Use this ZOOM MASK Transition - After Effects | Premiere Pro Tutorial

Hey, what's up guys? Welcome back to the channel. If you're new here, welcome to my channel. Today I'm going to walk you guys through this super cool mask effect that you can use for transitioning between clips. And I'm going to walk you guys through it step by step with me from scratch so you can really see the process. If this video ends up helping you, consider subscribing.
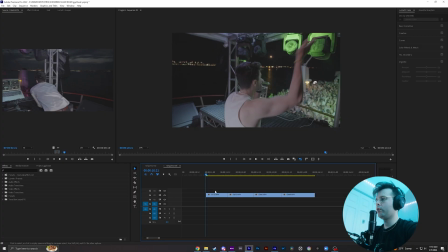I try and post every week. Appreciate you guys' support. So I have these four clips that I cut accordingly.
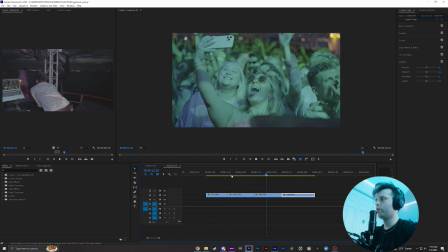I don't have them cut according to music at all.
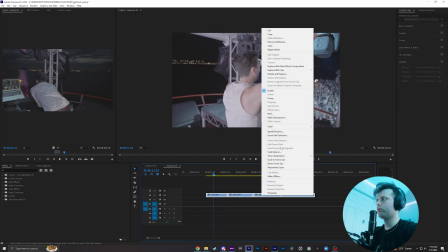So what we're going to need to do is highlight all these clips, right click and go into replace with After Effects composition.
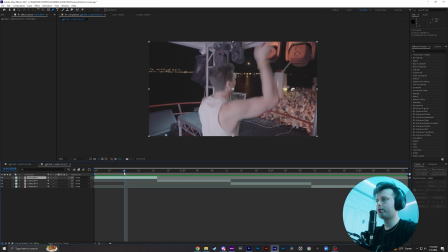So we're gonna focus on these first two clips, these two guys right here.
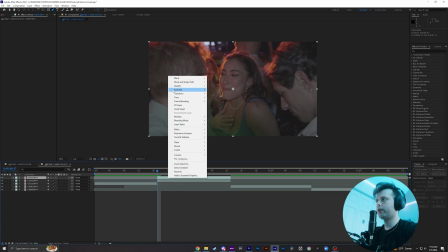I'm gonna click on this clip here, duplicate it, right click, we're gonna go to time, freeze frame, and I'm gonna stretch this out
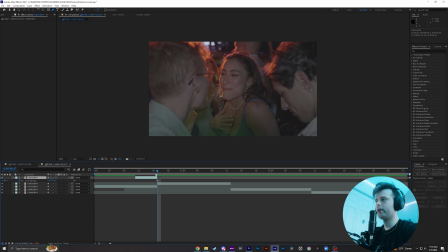1, 2, 3, 4, 5, 6. Let's do 6 frames. You can do as many frames as you want. The more you have, the more wiggle room you'll have. So now if we scroll over this, we see it's just this freeze frame. Now on this freeze frame clip, we're gonna create a mask using the pen tool here. So go ahead and mask around your subject. What I'm doing is left clicking, holding, and then moving my mouse accordingly.
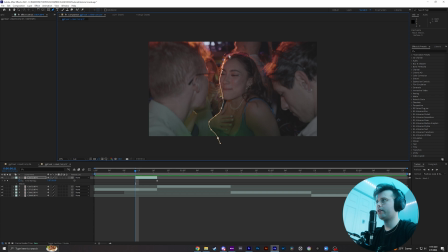Not gonna make it perfect, just trying to show you guys how this works. Going around the subject here.
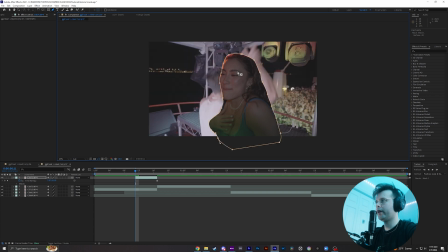So now we have the mask. So what we're gonna wanna do is, I like to feather my mask a little bit to smooth out the harsh edges of the mask. Now, we're gonna wanna select this option right here, which is 3D layer. So we're gonna click that.
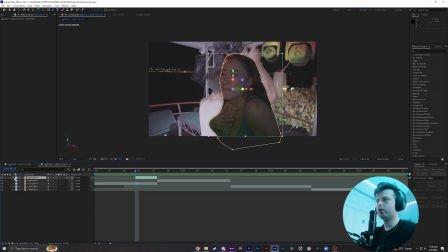I've noticed that when you click this button, sometimes you have to close and then open back up the clip for this transform to show up. So here, we're gonna focus on the scale and the opacity. So what I'm actually gonna do is increase the scale of this to say right here.
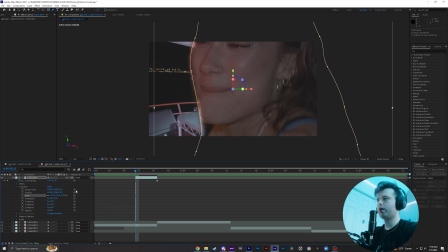So it covers at least, you know, like 3/4 of the frame. You could go all the way out if you wanted. Shout out this girl for being the test subject of this video. So once I have my scale position set, which again I just changed by moving this slider right here, I'm gonna keyframe it here, come just to the end of the clip.
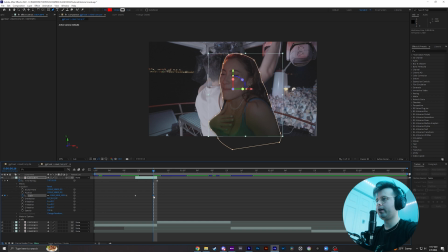I'm gonna bring it back down to 100. Just go ahead and take that keyframe and bring it all the way to the end of the clip here. So now it zooms in. Go ahead and easy ease these keyframes, highlight them, right click, and then easy ease. So it's just a little smoother when it comes in. So it looks a little harsh right now, so we're gonna make it look way better.
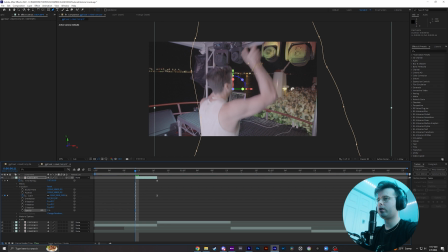So I'm actually gonna turn down the opacity to 0 at the beginning of the freeze frame here. Keyframe it, and I'm gonna go about maybe like 3 frames in. We're gonna bring it back to 100. So now it'll kind of gradually show up.
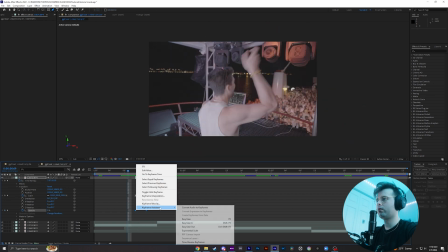We can also easy ease these as well. You see it's already coming together pretty nicely here.
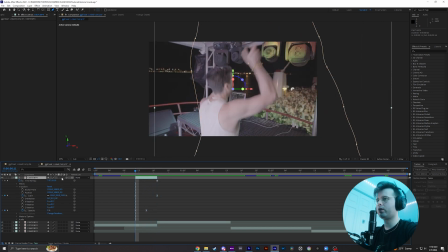You can also turn on motion blur by clicking this box right here. So now it kind of has that motion blur effect when it comes in. So now you already have this transition into the next clip. So it's almost a way of like taking a subject, making it the focus of the transition, and then as the transition happens, you know, brings the whole scene into the next clip.
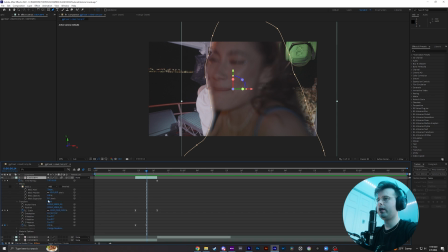I've also done a trick where you can go back to your mask. In this expansion right here, you can even keyframe the expansion. So let's go right here and then expand it up to like 1000. Might take a second for your computer to render that.
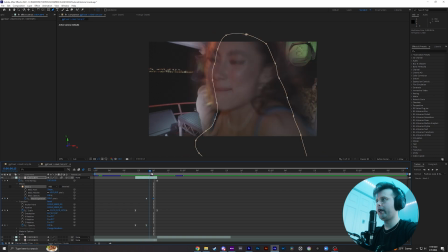So you can see now it expands it, kind of keyframes the expansion. So I'm gonna bring this to the end as well. Easy ease these. So now once that's done rendering, if we go frame by frame here, you can kind of see it helps blend that background in as the next clip comes in.
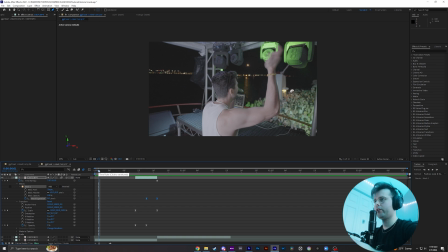So that can just kind of help blend the clip from one to another, so that way it's just maybe not so jarring when it's just, you know, a subject and then it just cuts straight to the scene that the subject's in.
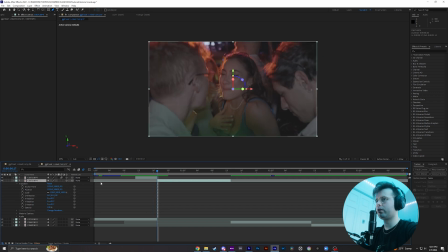I kind of like the zoom effect, so I want to follow that effect. So I'm actually going to go to this clip here and I'm going to keyframe the scale as well. I'm going to keyframe it here, go to about right here, we'll do like 120, and then I think I actually want to reset it back to 100, so it kind of has like a little zoom out at the end.
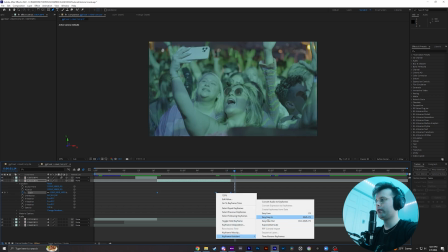And I'm just going to right click all these, easy ease them as well. We're actually going to turn on motion blur here as well.
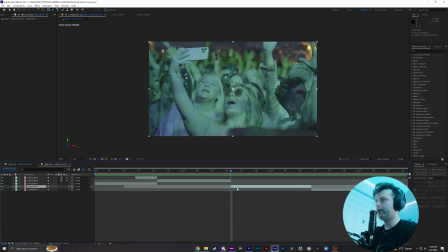It's just cool that it kind of follows that transition. So again, I'll show you guys how you can do it for this one too.
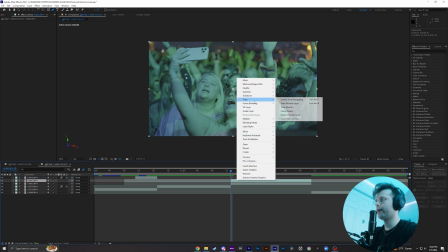We're going to duplicate it, control D for Windows, time, freeze frame, bring it out like 6 frames.
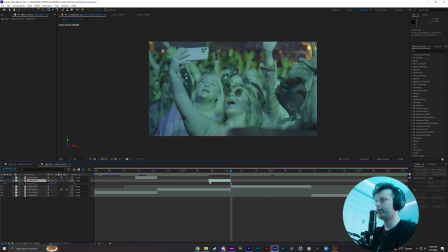Maybe we'll do 7 this time.